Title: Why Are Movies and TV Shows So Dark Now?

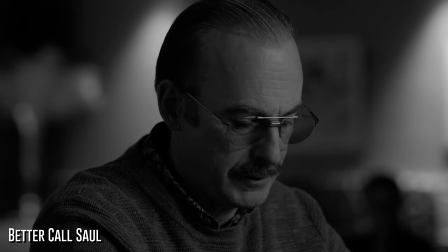[12:20]
The golden age of television has ushered in more compelling, more dramatic storytelling, and with that comes more cinematic, stylized approaches to shooting those images.
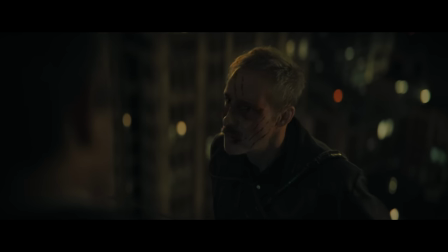[12:29]
Darkness is a narrative and atmospheric tool. Could you imagine a modern Batman film that isn't sunk in the darkness?
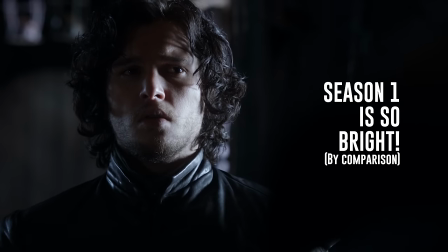[12:36]
Or a horror film? Now, the change in styles has manifested in quite a few ways over the years. Cinematic trends come and go. But most of the push for this has come from technology. If you look at any show in the mid-2000s that made the SD to HDTV switch, it's probably most apparent there. Bigger, brighter screens. Combined with digital broadcasting and, of course, the 16x9 ratio meant that cinematographers could start to light with more shadows in mind.
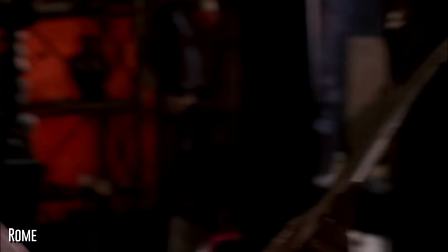[13:02]
Still though, most primetime dramas of that era were shot on film, and so the lighting practices had to expose for film first and foremost.
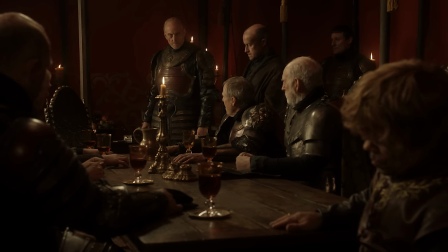[13:11]
Once digital capture became the norm though, we started to see this change towards ambitiously darker lighting and grading. In my opinion, and I cannot stress enough that this is just an opinion, it's an unrealistic expectation from the production that most viewers should have either a properly calibrated display or be willing to shift their settings around, I guess.
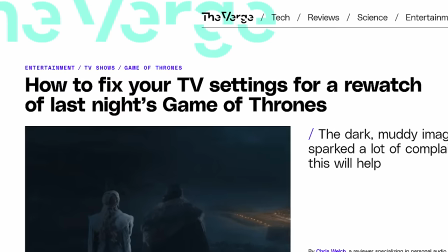[13:32]
When The Long Night aired, there were more than a few think pieces about the importance of display calibration or using neutral settings on your TV to see the episode as it was intended. There was also talk about watching it in a darker environment, which is not wrong, but good luck convincing some people.
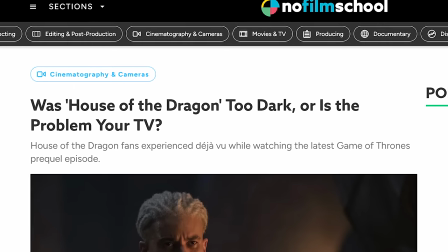[13:47]
Now, it's true that most consumer TV screens are poorly calibrated, if at all. Many people leave their settings as they are out of the box, and anyone who's visited their parents for the holidays only to find motion smoothing enabled knows exactly what I mean. But this isn't a fair expectation. For one, calibration goes above most people's heads, and it's unrealistic to expect them to understand things like white point or gamma curves, black level, color spaces, and so many other variables that are at play. More importantly, a good color grade intended for home viewing should render well across multiple screens.
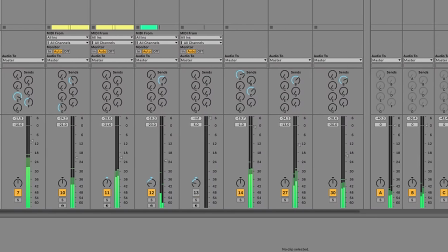[14:22]
In music production, a mix generally isn't considered good until it sounds decent on a wide range of devices,
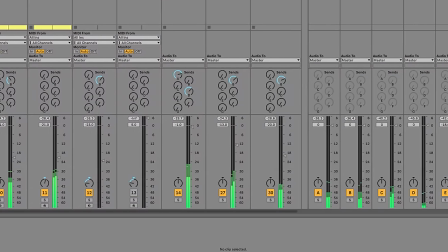[14:29]
especially the bad ones like earbuds and cell phones.
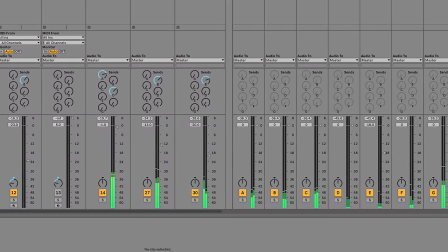[14:32]
We generally don't ask people to calibrate their headphones or to enable special EQ to compensate for bad sound reproduction, and we shouldn't ask the same of video. But let's say we could ask people to do this.
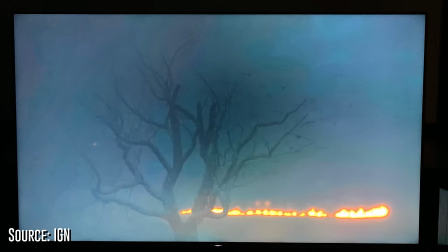[14:43]
It still doesn't change the fact that poor compression, bad viewing environments, and older display technology puts a limit on how good this could possibly have been. You might be wondering to yourself, plenty of movies, especially older ones, embrace darkness while maintaining visibility. It's true. Darkness doesn't have to literally be dark. I tried to find examples of shows with similar set design and cinematography to demonstrate this, and it just so happens that I recently finished watching HBO's Rome.
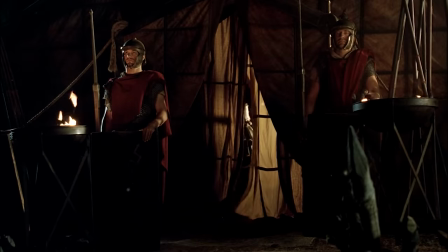[15:12]
Now, most of it is shot in brighter environments, but every so often you get dark scenes that render very cleanly.
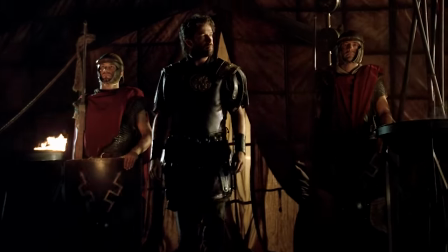[15:18]
Shooting on film is, of course, the biggest reason for this, because it naturally enforces brighter lighting practices.
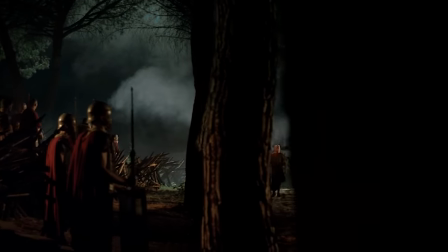[15:24]
But given the television production lineage it has to Game of Thrones just a few years later, it's hard not to notice this difference. Part of this is, of course, changing trends as well, but we discussed that before. On the cinema side of things, one One example I've always found fascinating is Army of Darkness.
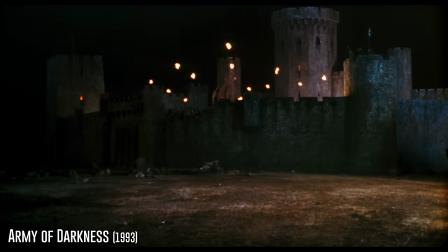[15:40]
You have dark battle scenes at night with fire, explosives, smoke, but I always found this battle to look, well, easy to see.
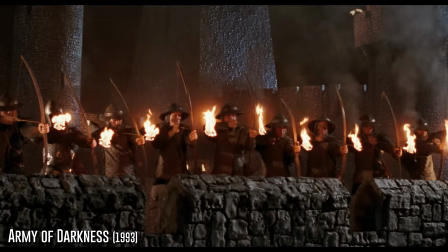[15:48]
To be fair, cinematography has obviously changed a lot since then, so let's take a look at Evil Dead Rise,
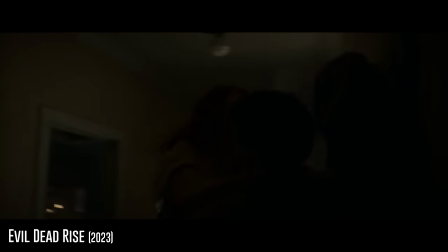[15:55]
which is the latest entry in the series, and of course, it's going to feature lots of dark cinematography.
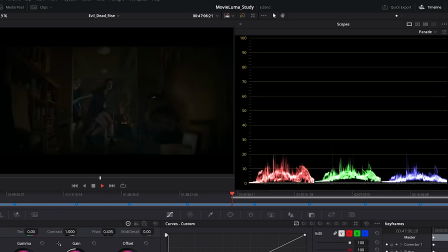[16:00]
You can see the change in trends here, with dark shots featuring much of that same low IRE that The Long Night has.
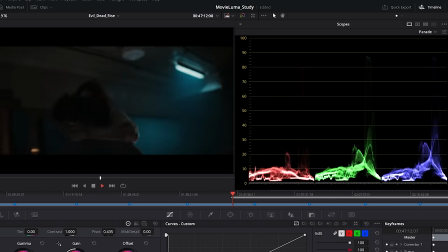[16:06]
There's nothing wrong with this, but in a movie theater setting, this is much more acceptable.
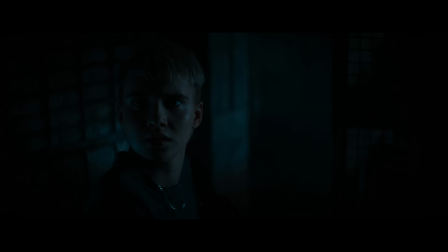[16:11]
Also, in some of the shots, even though it is dark, you can see more light sources spreading across the background details separating the subjects just enough.
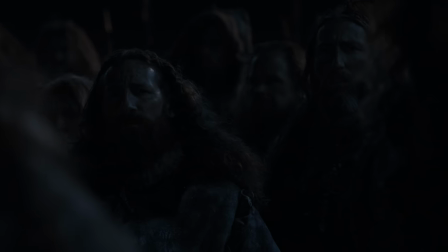[16:20]
In Game of Thrones, it's harder to make this work in what is essentially a void of darkness, and that was kind of the point of the episode. So trust me, this is all intentional.
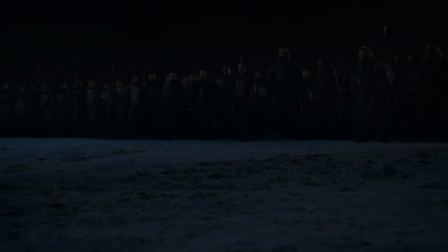[16:31]
But what if our intentions were different? The beauty of the way light and photographic principles work is that the ideas behind what makes a grade work or not work applies to both the old and the new.
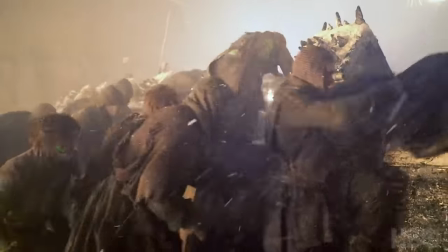[16:41]
We've already established that these dark scenes are lit and oftentimes with far more light than you realize. What happens if we attempt to grab scenes that are roughly similar in nature and grade them to match one another? I give this a very quick shot in DaVinci Resolve to see if I could approximate the looks, and believe me, I'm not a pro at this. I also don't have access to the original files to really get this right, but I hope it gets the point across.
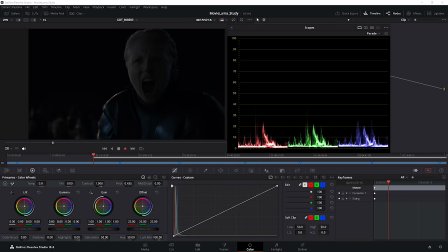[17:04]
Let's take a look at those scopes again for Game of Thrones. Ouch. Many of these shots barely register above 20 to 30 IRE, and that's all the information.
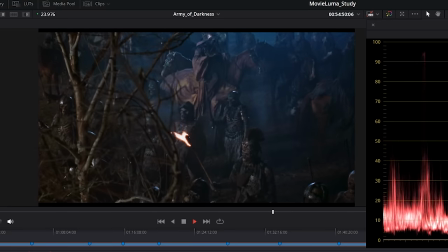[17:14]
What if we tried to make it look similar to a shot like this from Army of Darkness? They're fairly alike.
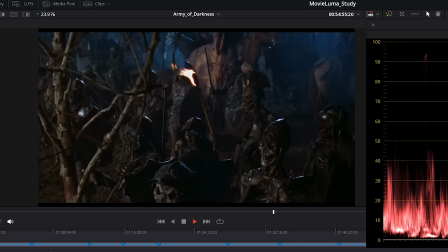[17:20]
Both shot at night, both the sharp rim lights highlighting the subjects, and smoke and fire across the frame.
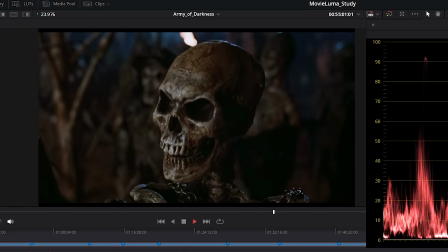[17:25]
They're obviously not exactly the same, but despite how bright this shot is, look at it.
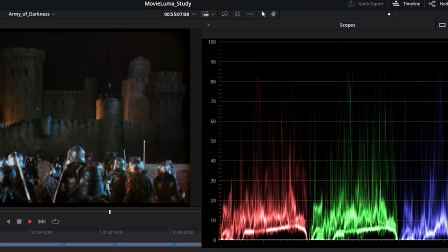[17:31]
The scope has a much softer, denser spread of information, almost hitting 50 IRE. We still register it in our minds, though, as nighttime.
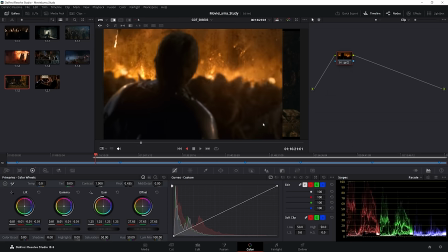[17:38]
I'm going to mainly use my eye, but the waveform is our friend here for getting a sense of where specular highlight detail and shadows need to be.
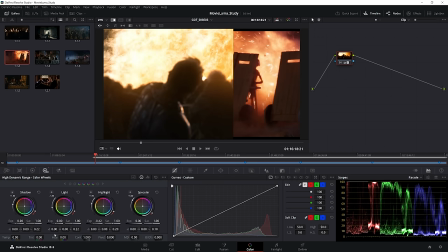[17:45]
Despite being extremely dark, Game of Thrones still keeps its highlights pretty high. If we increase the gain and try to reduce our gamma and lift a bit to get the contrast back,
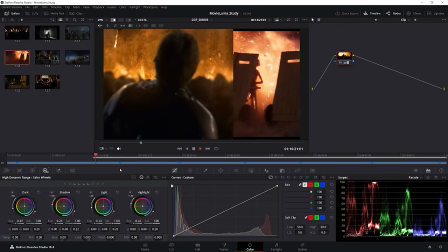[17:54]
not only do we come closer to Army of Darkness's look, but we can see that there's actually quite a lot of detail hidden in Game of Thrones' grade.
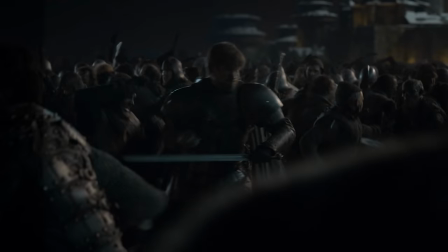[18:01]
This is exactly the kind of flexibility you get with digital capture, and it's something any cinematographer will tell you has changed their lives.
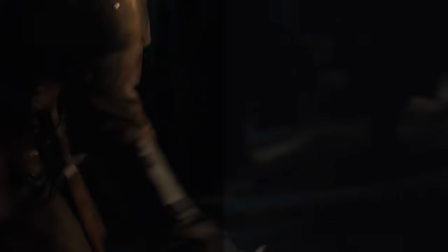[18:09]
But as I've said before, this flexibility doesn't carry over well on low bitrate streaming and broadcast.
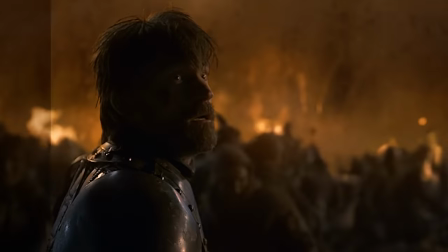[18:15]
These hints of detail barely register to the codex, so they simply discard it.
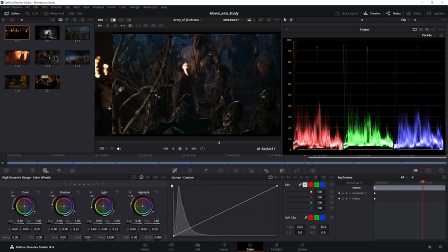[18:20]
But what about the other way around? What if we grade Army of Darkness to look more like Game of Thrones?
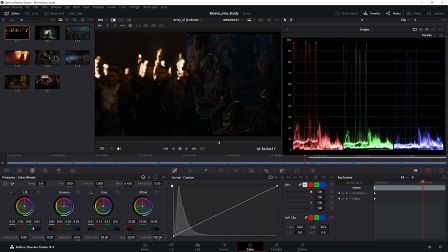[18:26]
Using the same idea, but in reverse, I start with the offset controls to get the overall balance into a similar place. This alone gives a huge boost to contrast, and honestly, I quite like the look. But the waveform is still spread much more than Game of Thrones. So then I play with gain and adjust the gamma and lift a bit to make sure the black levels aren't absolutely crushed,
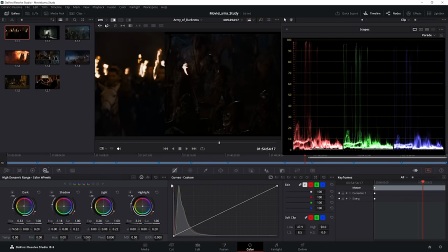[18:45]
I use the fire to reference where my highlights should be, and the result is what I would call a claustrophobic use of shadow detail. Hmm. In my mind, at least, what's fascinating about this grade is that it kind of modernizes the image a bit, don't you think?
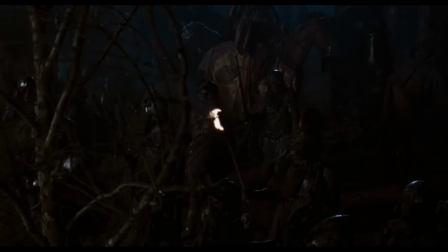[18:59]
In a sense, what you're seeing is how a remaster, for example, can take on a radically new look in an attempt to modernize an older film for newer audiences.
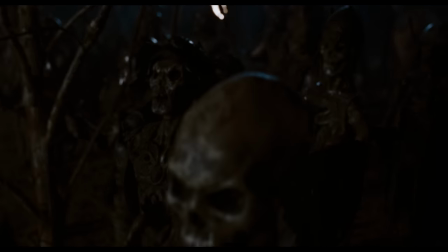[19:08]
That's a whole other conversation that I've touched upon in the past, so we're not going to talk about it today,
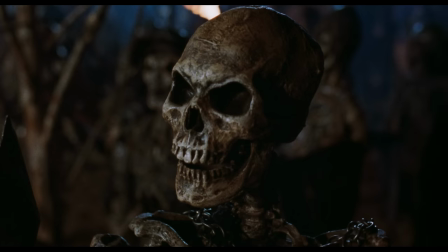[19:12]
but it does make you wonder how exactly we are to reconcile artistic intent with something as objective as image quality.
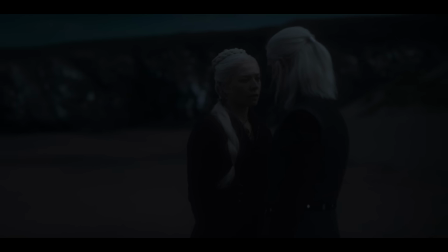[19:20]
Let's try another experiment. Looking at House of the Dragon, this is a standard day-for-night shoot that really suffered in the grade. Now, I'm not sure if it was always intended to be night,
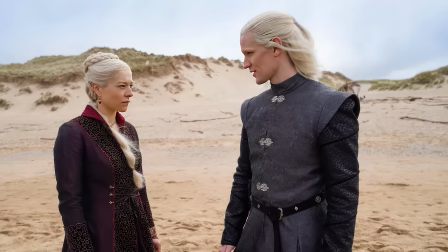[19:30]
given that HBO had promoted the show with BTS shots of this episode in full daylight, so that's where it gets kind of tricky. It might have narratively had to become a night scene in order to fit into the story, but that doesn't change the fact that this grade is questionable.
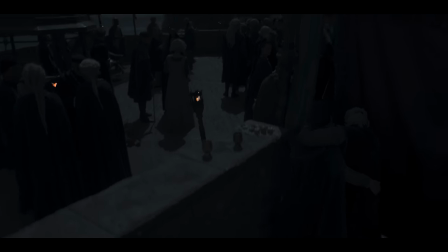[19:45]
That's before we get into things like fire that doesn't cast light on the actors.
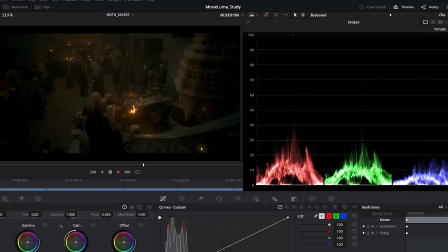[19:50]
Even many shots that aren't in obvious daylight have been graded so dark that the video levels are cramped down to obnoxious territories.
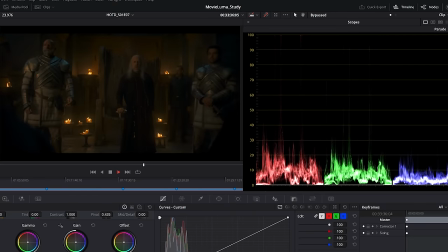[19:57]
But again, it's an intentional decision.
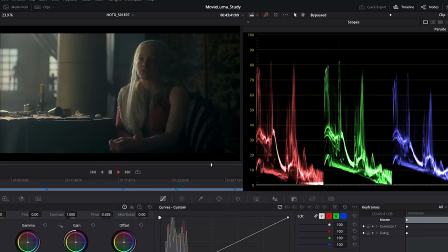[20:00]
Later shots in the episode show delicate shadow detail that is dimly illuminated by sunlight that does fill out the dynamic range very nicely.
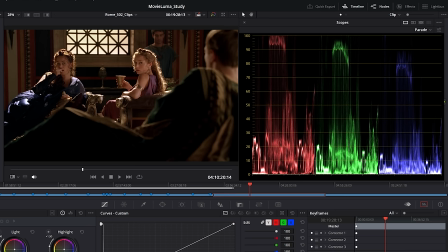[20:07]
So what if I grabbed a similarly backlit shot from Rome where light is pouring in from a window behind a character and onto the earthy interiors and lush fabrics.
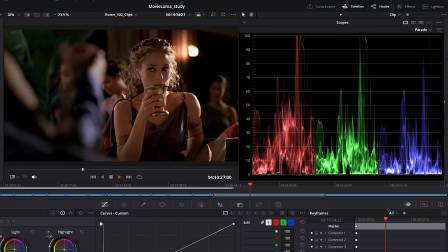[20:17]
This is just a great image, dead-on exposure with a healthy waveform that shows a naturally warm image.
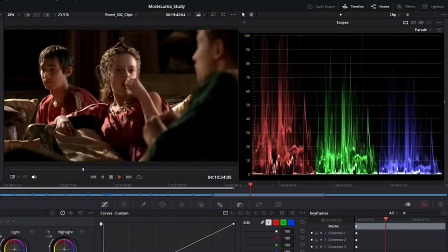[20:23]
The highlights sit just right on things like hair, skin, shoulders, but the window in the back is really special with a warm white.
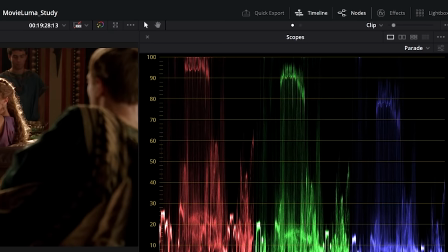[20:31]
It literally only touches the top of the waveform in the red channel, letting it blow out in a believable, pleasing way. I really wish we could go back to this.